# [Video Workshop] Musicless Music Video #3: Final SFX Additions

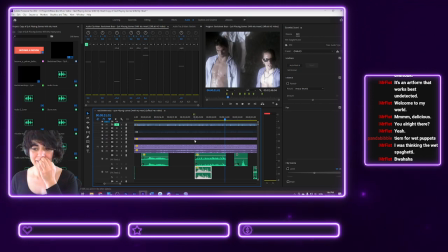41:41 Yeah, I mean, the funny thing here is really the earrings jangling, but yeah, I think that's good.
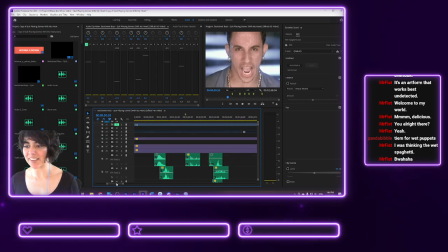41:58 Even if just we know that we've got some slime in there, that's the important thing. So what have we got now? We've got sloshing clothes again. Which I think, did I put the sloshing clothes in there?
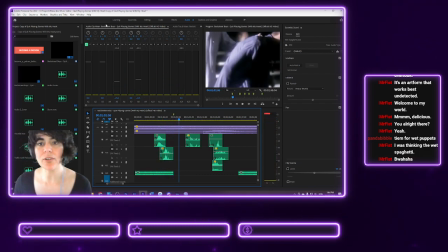42:10 Yeah, I did, but I will add a little bit of wet noise, I think.
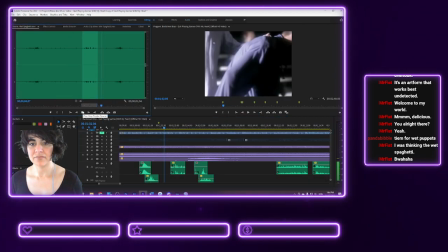So we'll get maybe the soap.
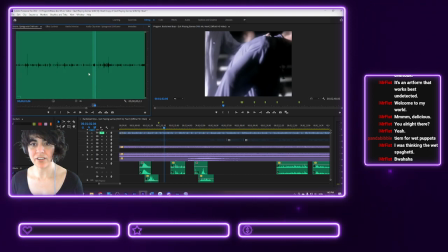42:30 Shaking heavy cloth, sponge and cloth. Let's listen to that sound. What's that? Yeah, let's put that over here. I think that's what we need to do. We just need to make our own wet cloth noises.
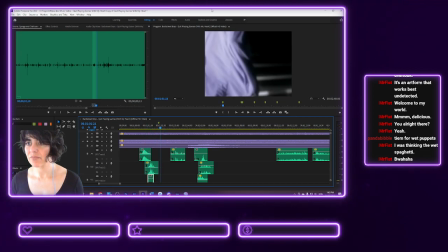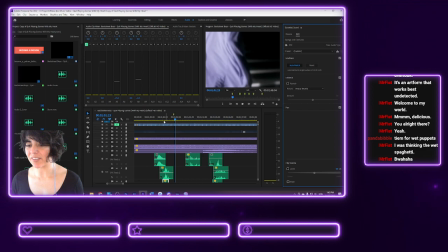42:56 The good thing about this is that because there's so much rain, you don't need to be precise.
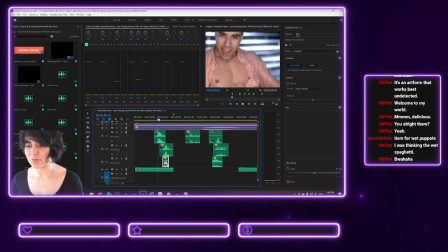43:02 You just need to sort of approximate what you want. Yeah.
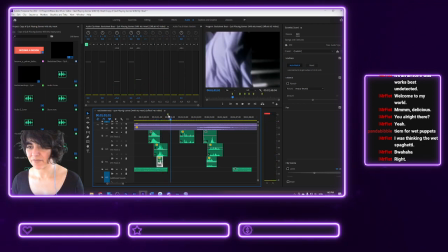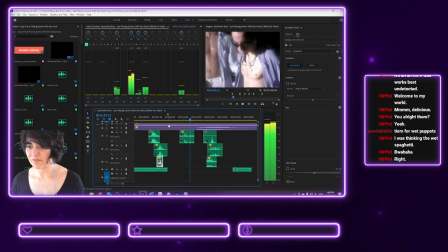43:26 Yeah. Oh.
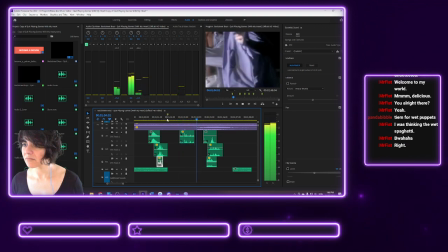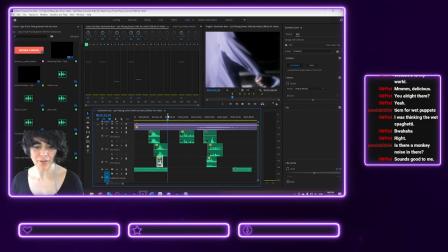43:38 Yeah, I think that's fine. Yeah, is there a monkey noise in there? There is no monkey noise in there.
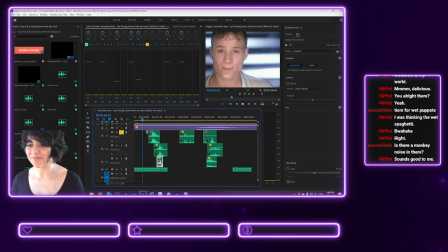43:43 There's like me going... Wah. No, that's Louis going... Wah.
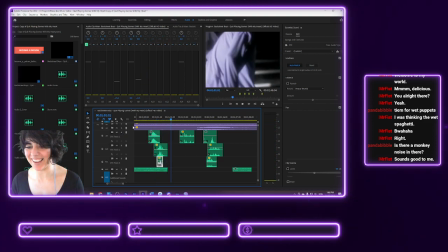Okay, what else have we got lined up here? We got flapping arms wet.
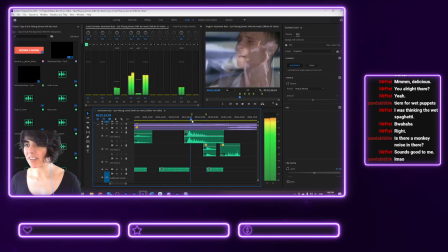44:07 I think we just need to like a whoosh.
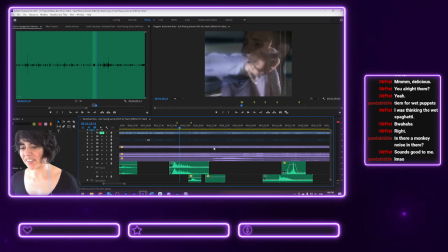44:13 Yeah, these are like the extra noises because we've already got the whoop, whoop, whoop, whoop, which is like, that's the focus.
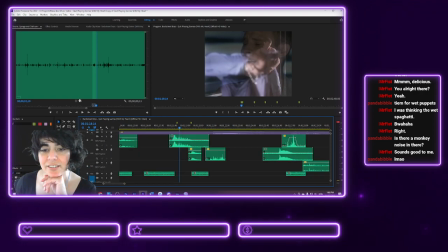44:21 So we don't want to steal the thunder of the whooping. We just want to add like maybe a scuffing ground.
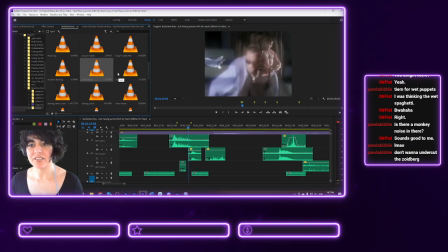44:42 No, don't need the scuffing ground. We just need... Actually, maybe, yeah, we do need scuffing ground.
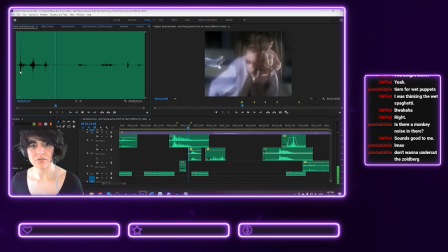Because he is jumping, basically, so... Let's see.
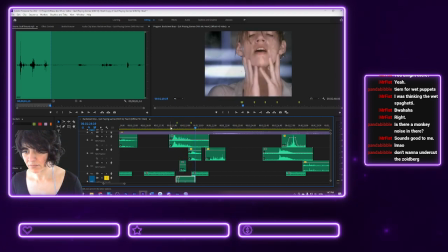Don't need that last one.
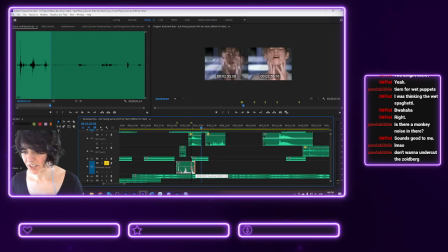45:28 Get rid of that.
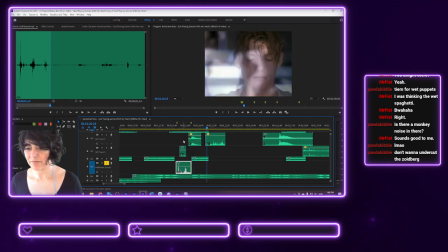45:33 Yeah.
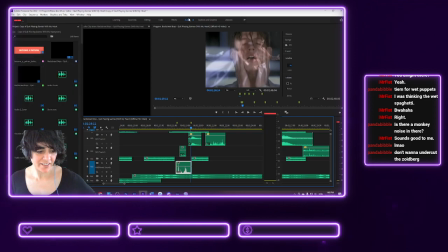45:38 This needs to blend in. You don't want to undercut the Zoidberg.
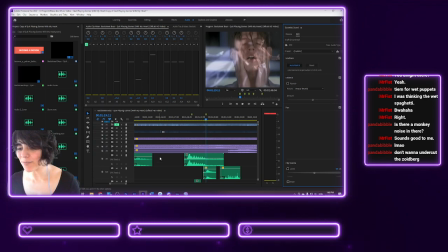45:46 Hooray, I'm being useful.